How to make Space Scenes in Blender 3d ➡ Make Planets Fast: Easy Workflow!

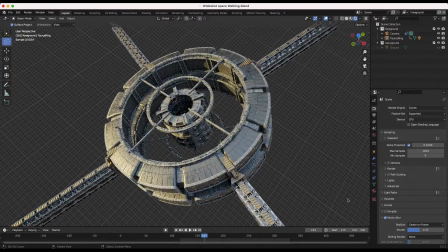(0:05)
This video is brought to you by City Builder 3D, the ultimate city building asset add-on for Blender, available for download on blendermarket.com.
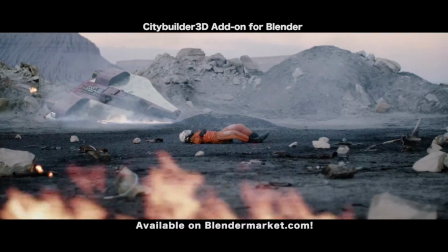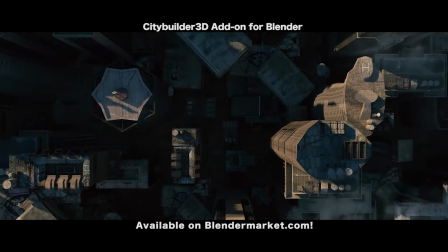Alright guys, so making planets in Blender comes down to three steps.
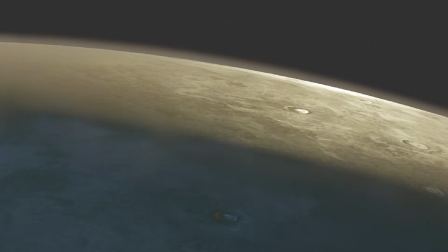(0:28)
Texturing the planet, adding a clouds layer over top the planet, and then finally adding a layer of atmosphere or volumetrics.
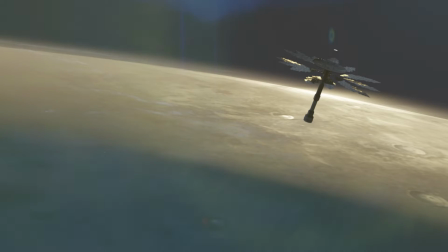(0:34)
If you follow these three steps and add a bit of compositing, you should be able to get some unique results.
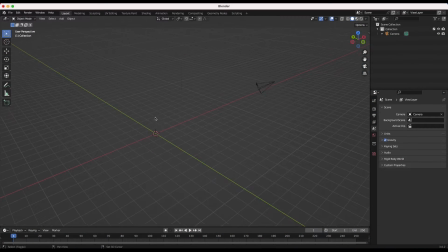(0:39)
Let's get started. First, I'll delete everything in Blender except for my camera, and add a sphere to act as my planet in the scene.
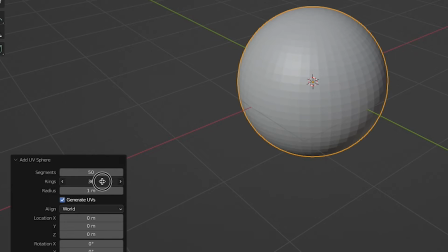(0:46)
I'll increase these segments and rings, subdividing the sphere to 50 and 36 respectively, and also shade the sphere smooth so that we don't see any hard angles on the edges.
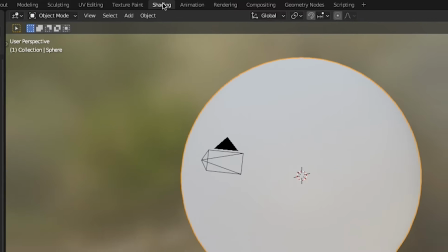(0:54)
Now we'll go to the shading tab and start texturing our planet. I'll add a new material for our planet.
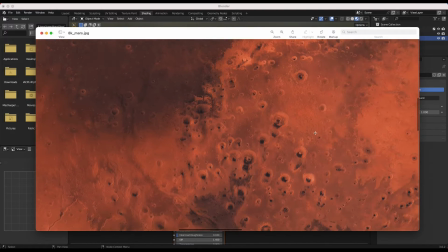(0:59)
In this case, I'll use this Mars planet texture I found online, but for this step, you'll want to choose a texture for the type of planet that you want.
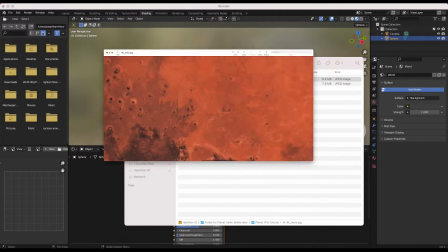(1:06)
Choose this wisely, as some planet textures look better up close at certain scales than others.
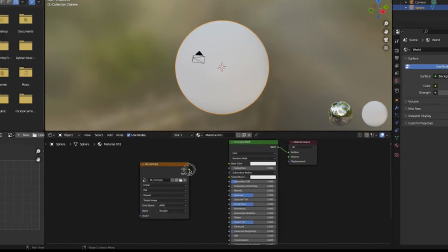(1:11)
I'll drag this texture into the material shader for the sphere and connect its color value into the base color input of the principled BSDF shader.
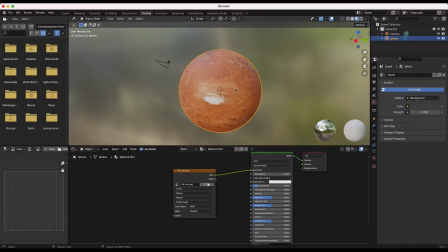(1:18)
I'll switch the projection type from flat to sphere to make sure the texture spreads out over the sphere better.
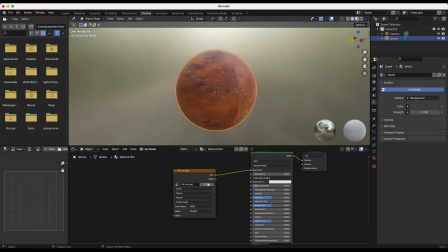(1:23)
You'll notice when I do this, I get this weird seam here. To deal with this, I'll press Shift A and add a texture coordinate node.
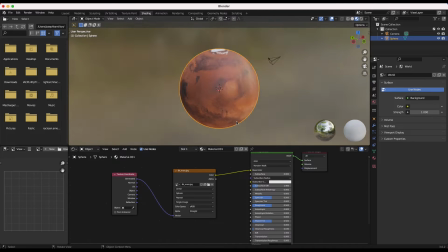(1:29)
We'll then connect the generated output to the vector input of our Mars texture, and now as you can see here, our planet image should be mapped correctly for the diffuse material.
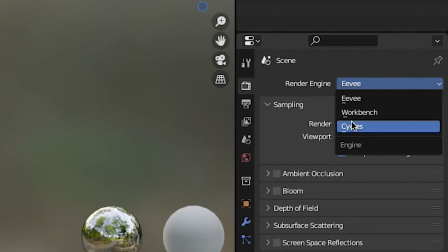(1:37)
Now I'll switch to the Cycles rendering engine in our render settings tab for more precise lighting.
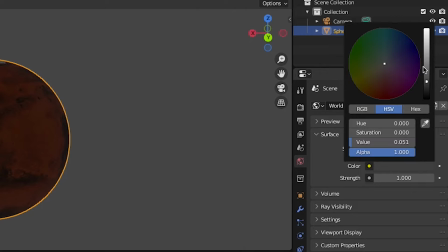(1:41)
I'll go to the environment tab and add a new background with a slightly lighter gray color, just to see what we're looking like so far.
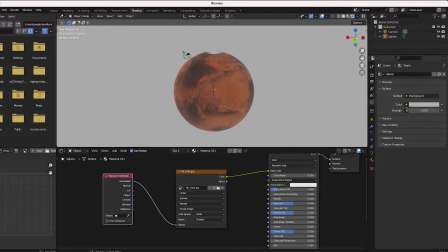(1:48)
Now for a realistic lighting base, we want to use an HDRI environment, so I'll select the environment texture option for the color of our world.
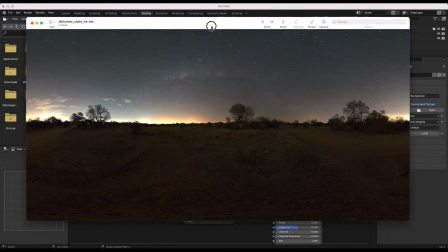(1:55)
In this case, I'll use this HDRI of a field at night with the stars above for the environment texture in our scene.
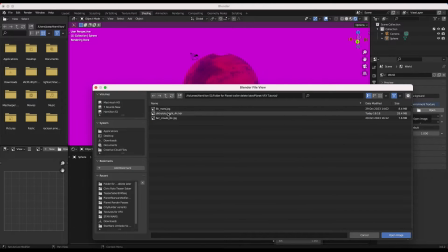(2:01)
I'll select Open in the Environment tab, find this texture, and select it.
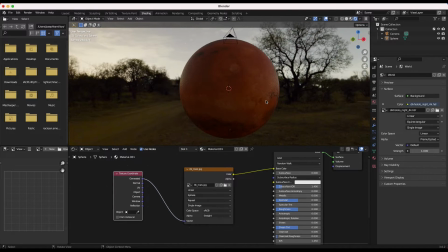(2:05)
Now in this case, I want a pretty contrasty and moody planet shot, so I'll decrease the strength of this HDRI environment to around 0.2.
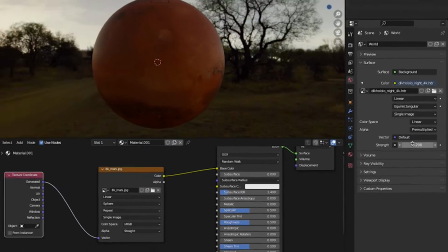(2:12)
Now we'll just have some basic ambience and reflections.
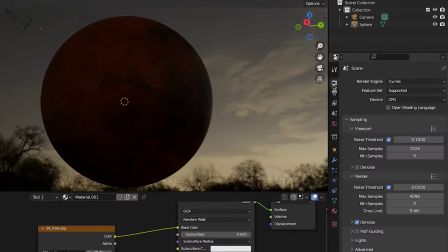(2:15)
Now in this case, we don't want to see the actual HDRI, so I'll go to the Render Settings tab, and under Film, select the Transparent option.
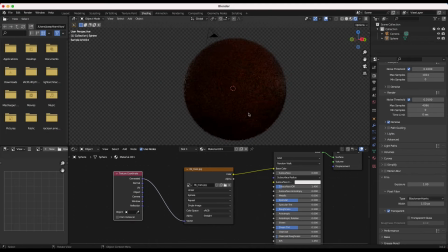(2:22)
Now our HDRI background should be visibly gone, but is still lighting our planet. Now for this planet shot, and for a lot of others, you will usually want some basic single source lighting in addition to your HDRI.
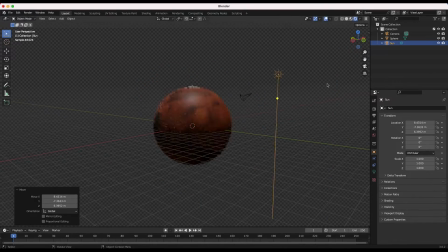(2:33)
I'll add a sun source to our scene and put it off in the distance to act as a side light on our planet.
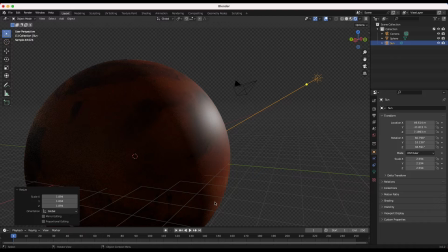(2:37)
We can adjust this later to dial in the lighting, but this is the main source I'm going to use to light the scene to add a bit of depth and contrast. Now I'll grab our camera in the scene and position it as I like. For this shot, to make the planet seem bigger than it looks in our 3D viewport here,
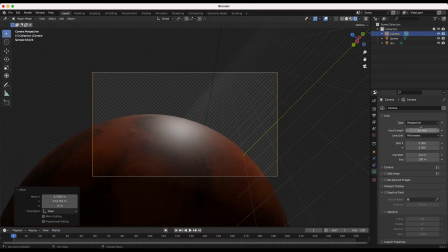(2:51)
I'll place the camera up close to the planet at a creative Dutch angle on a focal length of 115 millimeters.
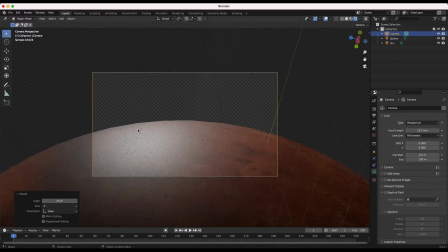(2:56)
This is my attempt at recreating a perspective of an astronaut looking out the window at the Earth.
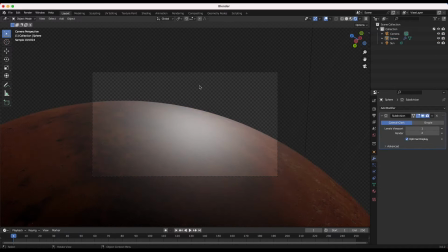(3:01)
Now our planet is looking way too smooth and perfect, so let's work on its material to add a bit more detail in the shader tab.
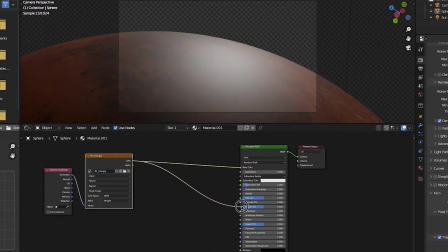(3:07)
I'll add some specularity to our planet by connecting the color output of our planet texture to the roughness input on the principled BSDF shader.
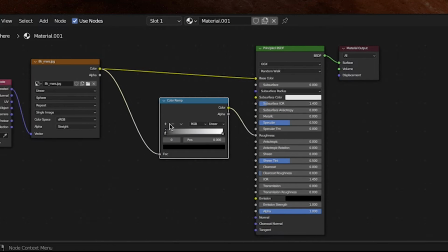(3:14)
To have a bit more control, I'll add a color ramp and adjust the sliders to get the right amount of roughness.
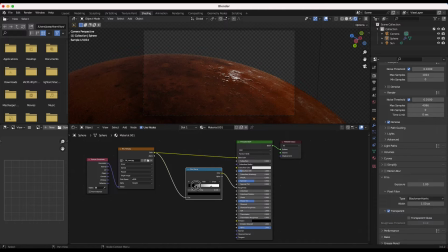(3:19)
Moving the white slider over will create more roughness on the bright areas, and bringing the black slider over will create more smoothness in the darker areas.
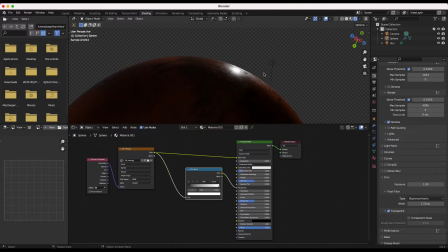(3:26)
Adjust according to your own taste. Now as you can see here, we have some specularity on our planet that goes along with our diffuse planet texture, which looks pretty cool. Now we'll go one step further. I'll press Shift A and add a bump node.
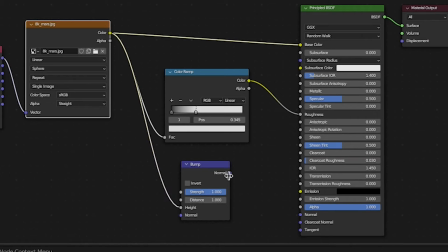(3:37)
Then I'll connect the color output of our planet texture to the height input of this node and connect the normal output of the bump node into the input of the principled BSDF shader.
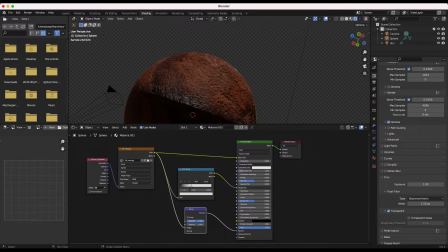(3:45)
As you can see, we get that added illusion of bumps on our planet, but it's way too much right now. So we'll dial down the strength of the bump shader until we get something more subtle that we like.
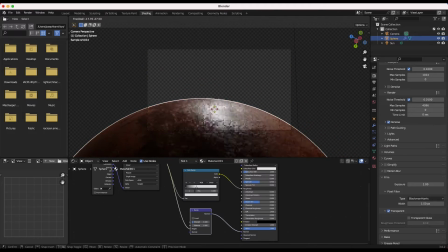(3:54)
I'll adjust my camera here again and experiment some more, but now the planet texture itself is looking pretty good.
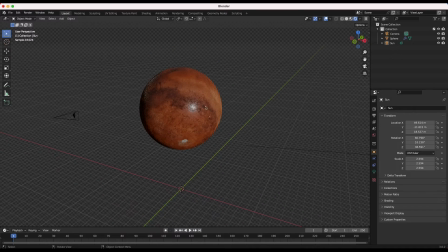(3:59)
Now it's time to add some clouds on top of our planet. For good organization practice, I will label our planet in the scene overview on the top right. Now I'll press Shift D to duplicate our planet and scale up this new sphere slightly. We'll label this sphere Clouds.